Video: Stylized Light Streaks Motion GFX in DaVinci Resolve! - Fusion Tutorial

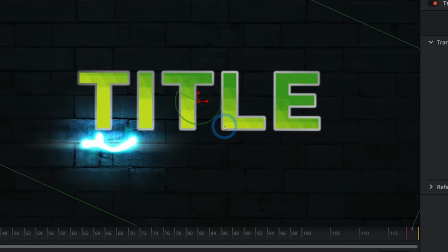(16:30)
So the triangles don't actually rotate, the colors just change. And that looks kind of nice.
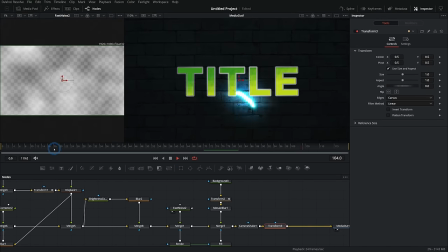(16:35)
I like that. And then maybe just as a final touch, we'll put another transform here and we'll just kind of zoom this in, take the size and just keyframe that. And we'll just push this in a little bit. There we go. That looks really cool. And now we can change this text whenever we want.
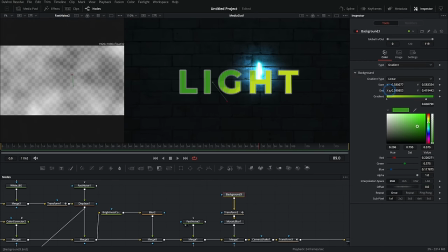(16:49)
Just call this light. I don't know if I'm into the green so much. I think I kind of just like it white.
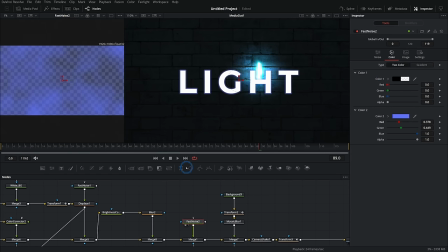(16:54)
Maybe white with like a, with kind of a blue outline, purpley outline. That's kind of neat.
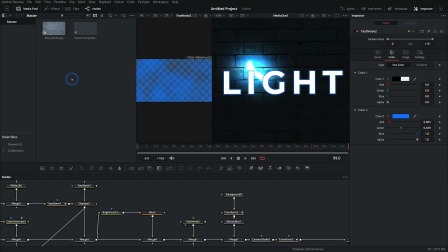(16:58)
I like that a little better, I think. We can even add a texture to our text just by grabbing another piece of grunge. Let's just go with this. Just merge this over our background here. We have this texture going on. And look at that.
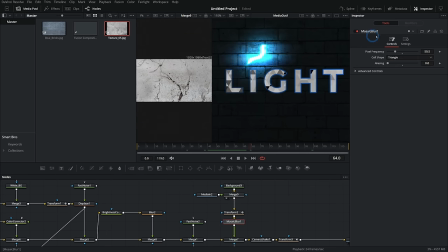(17:09)
It's going through that mosaic blur. I can probably take the mosaic blur off or even turn it down a little bit. It's kind of cool. But we could turn that off. Turn that transform off. And that's the thing is you can always play with things.
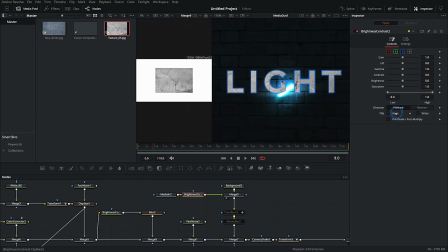(17:19)
You can always adjust the brightness and contrast of this, make it a little brighter and just have a little bit of imperfections there.
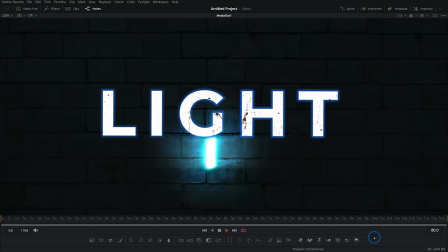(17:25)
That looks nice. That's kind of cool. I like that. So now we have this really cool title with the light streaks, lots of texture, lots of movement, pretty cool thing to do in Fusion.
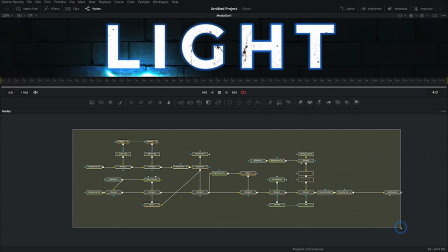(17:34)
The thing I like about doing it this way is we have a whole map of everything that we've done here. And so it's easy to see what is going into making our light.
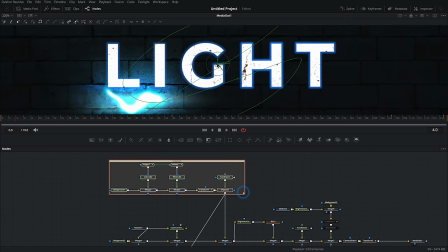(17:42)
I can hit shift spacebar and type UND for underlay and put a little underlay here, call this light. Maybe we'll even change the color to something like teal. This part's our text texture. This part's our background. I can double click off of this, hold down Alt to select that underlay and hit F2 to rename it.
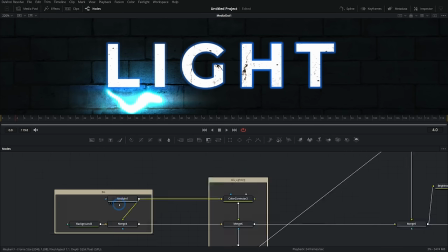(17:58)
And we'll call this BG. This will be the BG lighting. And we can rename all these little pieces and we can always go back and change stuff. It's all modular and nothing's really hidden. Everything's all just on this map. This is like the glow.
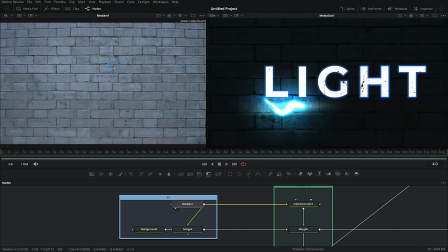(18:10)
And so let's break this down. Starting on the left, we have our background and we have this brick texture and we're putting that over the background and just turning it down quite a bit.
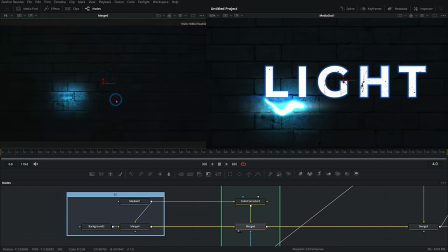(18:19)
Then we're taking a color corrected version of that and just putting it over with a blurred version
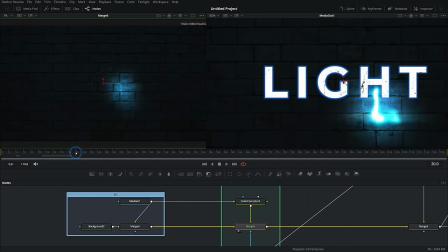(18:24)
of the light that just kind of moves that around and sort of fakes a interactive lighting.
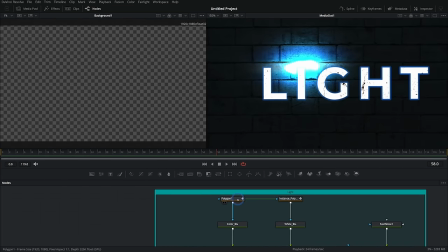(18:28)
So that all comes from a clear background with a polygon mask that's masking our main color. And then we also have a instance polygon mask that is masking white, but not as blurry.
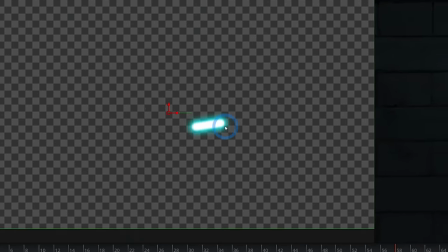(18:39)
And those are being put together and that looks like a little kind of glowing lightsaber thing, but it looks too perfect.
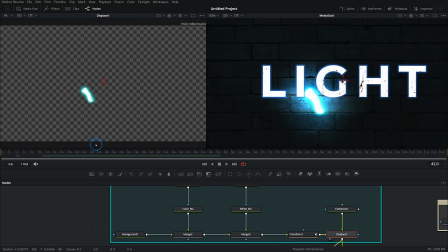(18:43)
So we're transforming it, rotating it around like this, and then we're putting it through a displacement node, which is driven by this fast noise.
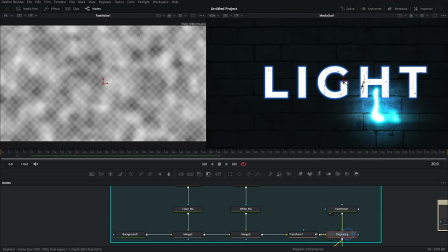(18:51)
Wherever it's white, it displaces it more. Wherever it's black, it displaces it less. And so now we get this kind of organic looking form.
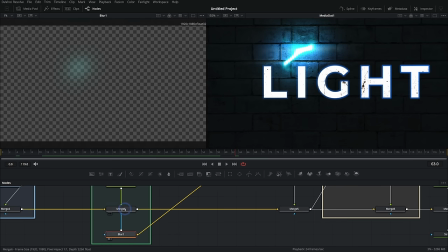(18:57)
It really makes that look interesting. We're taking all of that and blurring it and using that as a mask for our color corrected kind of fake light here, putting that all together, putting our little light streak on top of that fake light on the background. And it looks like there's a real light and it's lighting up those bricks. Ah, so cool.
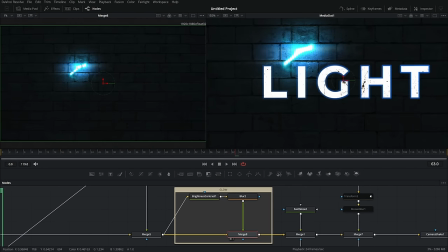(19:13)
We're taking all of this so far and we're adding a little bit of of horizontal glow that we've made just with brightness and contrast and blurring that,
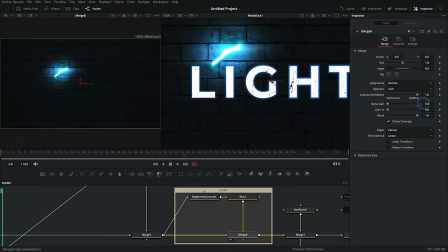(19:20)
and then putting that over everything with an add transparency mode, which the way that you do that is just by taking the alpha gain down and leaving out apply mode on normal.
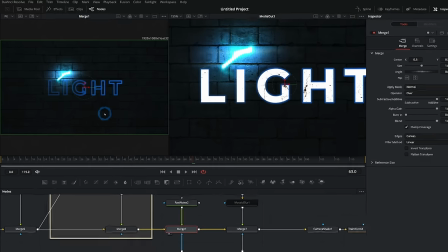(19:29)
Then we're putting our text over that's split up into two pieces, the stroke and the fill.
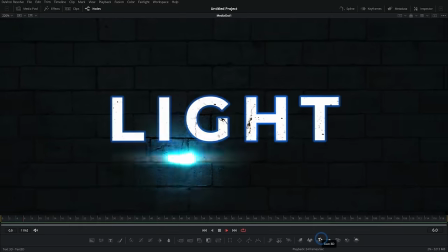(19:34)
Then we're doing some camera shake and some transform, and that's our finished product. Ooh, super cool. I love stuff like this. It's just like pure creativity, man. Adding texture and light to things. Oh, so much fun. Hey, if you're new here, my name is Casey and I want to teach you Fusion. If you've been editing in Resolve and you haven't really jumped into the Fusion page, this is such a great place for you to be. I have tons of videos on Fusion. Make sure to check those out and don't miss my 9 nodes workshop that goes over the 9 nodes that you need to make almost anything in Fusion. Simplifies a lot of stuff. Here's the link. Also, here's a Fusion crash course if you need that. That'd just be super. Hey, thanks for being here. Appreciate you being here a lot. King of the outros.